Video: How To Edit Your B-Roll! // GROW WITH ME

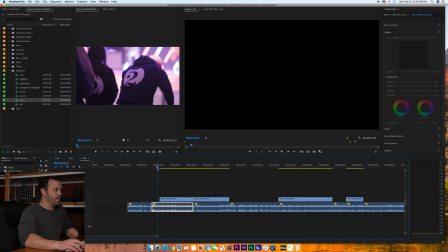He started out his sermon really going for it, and he did a great description of what our church is all about. So what I'm going to do is I'm going to basically take that description, I'm going to have that as our underlining audio.
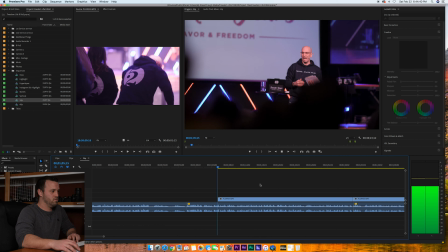But you're new to our church. Our church is called Freedom Life.
So obviously you can tell I didn't start filming until this point, but that's okay.
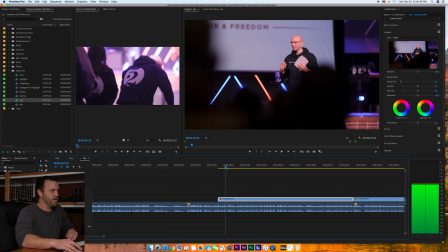I can use the audio there, and then I can put B-roll over top of it. So but I really like this opening segment that he shared. So basically I'm going to copy this, and I'm going to take this into a new sequence.
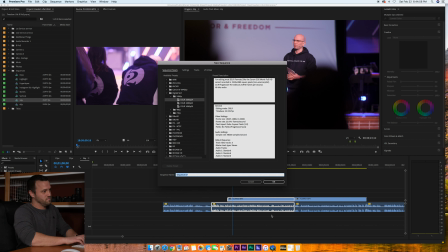And that sequence I'm going to have as highlight video. Yeah, highlight video. We'll do that.
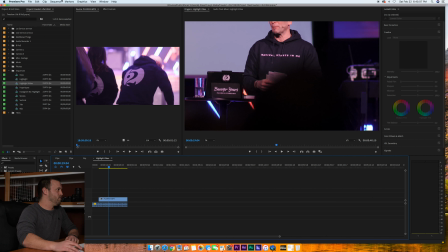And then I'm going to copy and paste that there, Command C, Command V, change the sequence settings back to 38 for 2160,
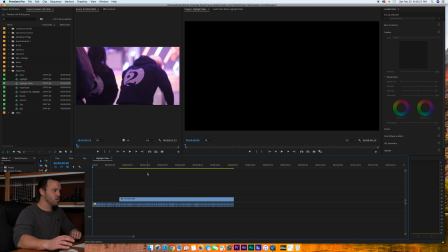Excellent. And so this is going to be our underlining audio, and I'm just going to go through this real quick, and I want to make sure that it feels right. I'm going to take out any ums or uhs, and so I can really kind of dial in what this audio is,
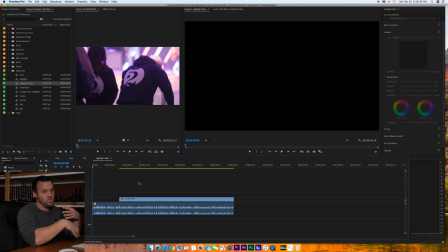so that way I'm going to put music underneath it, and then that'll establish the feel, and from there I'm going to put B-roll over top.
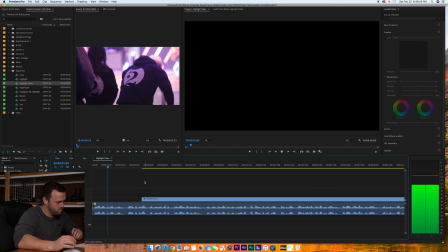So let's just hear what that sounds like.
If you're new to our church is called Freedom Life.
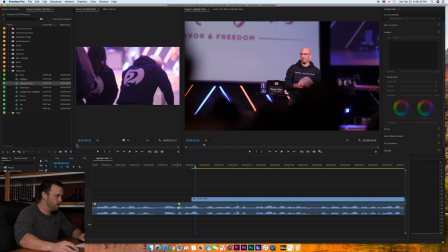So I'm just going to take out that right there, just kind of bring that.
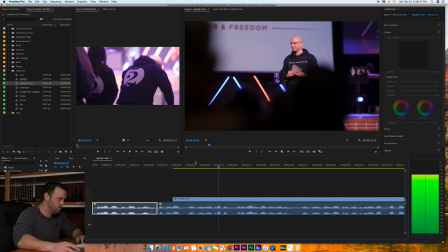Is called Freedom Life, and we are connected with a variety of great organizations.
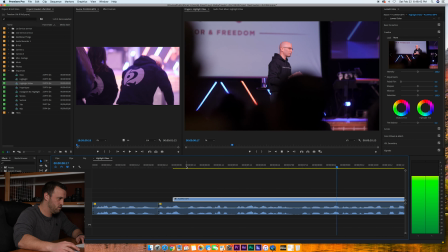We're a spirit-filled, life-giving church that believes that.
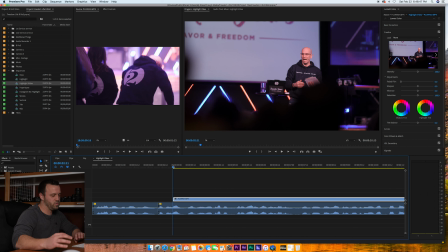Now I'm going to take out that segment just because it doesn't super tie into what he had already said, and I want it to be about Freedom Life.
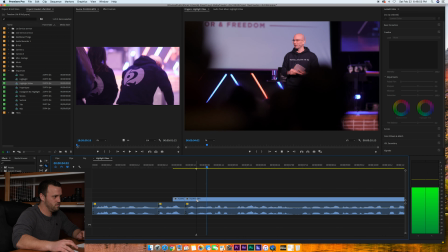So I'm going to take this out.
And we are connected with a variety of great organizations.
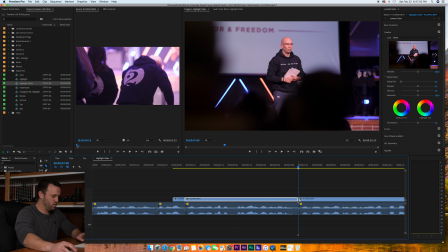We're a spirit.
I'm going to go back into that segment there just because he really starts to go into what he's going into what Freedom Life is.
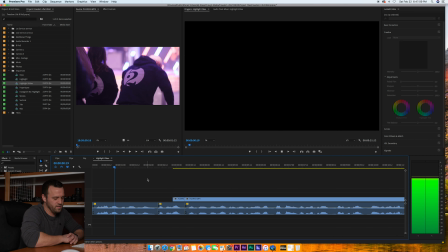So I'm going to take that out. Hear what that sounds like from the beginning.
Our church is called Freedom Life.
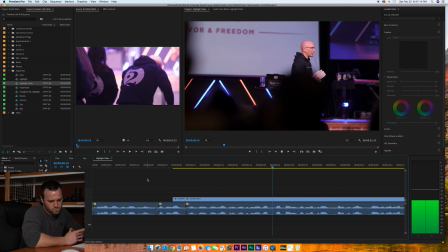We're a spirit-filled, life-giving church that believes that God's power is not for yesterday, and it's for today.
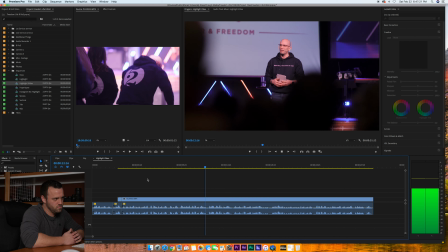We believe in having sound doctrine and theology, but the God of the Bible still lives.
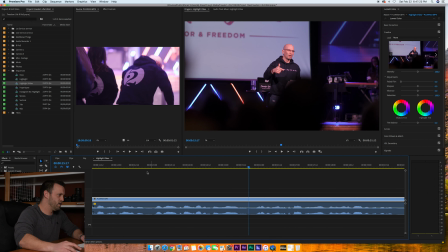So once again, I'm going to take out that
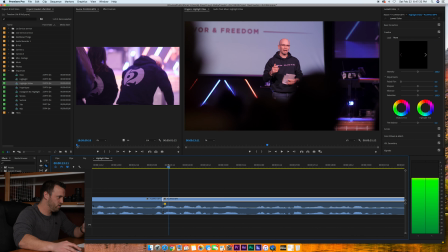you want these, every word, you want it to be powerful and you want it to be prominent, and so I'm just going to take out that
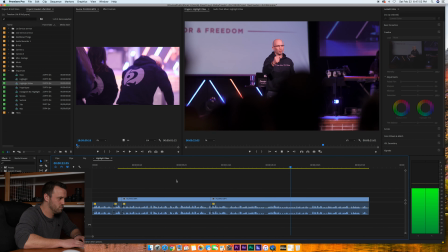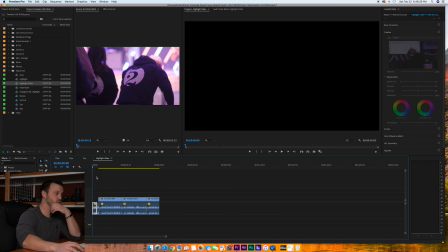boom. So I like that. I think all those audio segments feel natural and feel organic, and so that's what I'm going to have as the audio piece. And now it's on to finding music. So I want something that's going to be upbeat, and so I used a song that we often are using around the church, or I hear it before and after service.
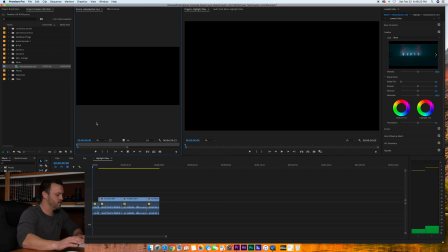It's a song called By the Blood. I am going to listen to it and kind of figure out the parts I want to use.
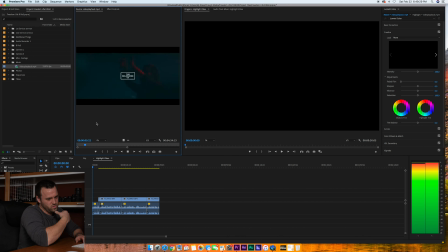It starts out really upbeat, which is really cool, and I think it'd be a good vibe.
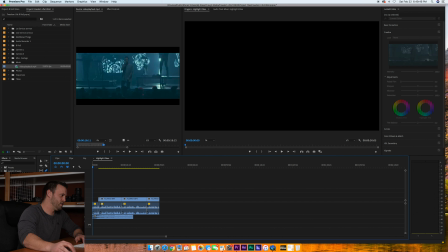We might be able to use that last hit as a segue, so I'm going to bring that down.
If you're new to our church is called Freedom Life.
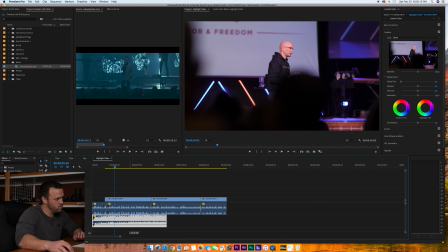We're a spirit-filled, life-giving.
The music's getting too loud. Bring that down. We're going to make sure we can hear him clearly.
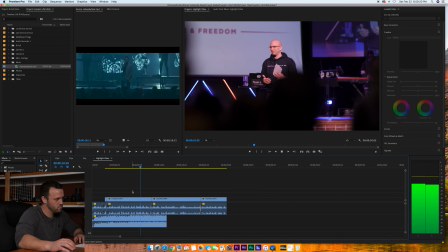God's power is not for yesterday, and it's for today. We believe in having sound doctrine and theology, but the God of the Bible still lives.
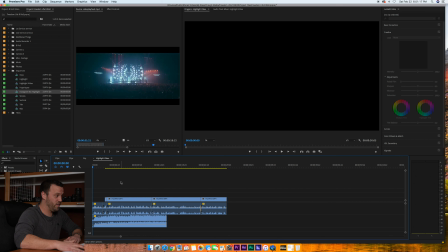We don't just worship the past.
Okay, so I'm pretty happy with how that starts for the video, and now I'm going to be looking at how to end it better. Obviously, it feels natural if the song starts as the audio starts, and it feels natural if it ends as the audio ends.
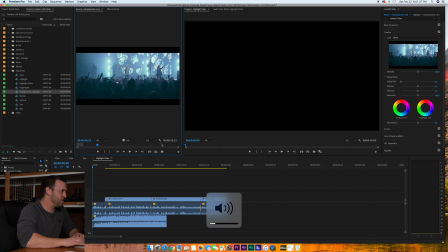So I'm going to go to the end of the song and see if there's a way that I can just take the ending and kind of plug it in so that, just see if there's a part that will work.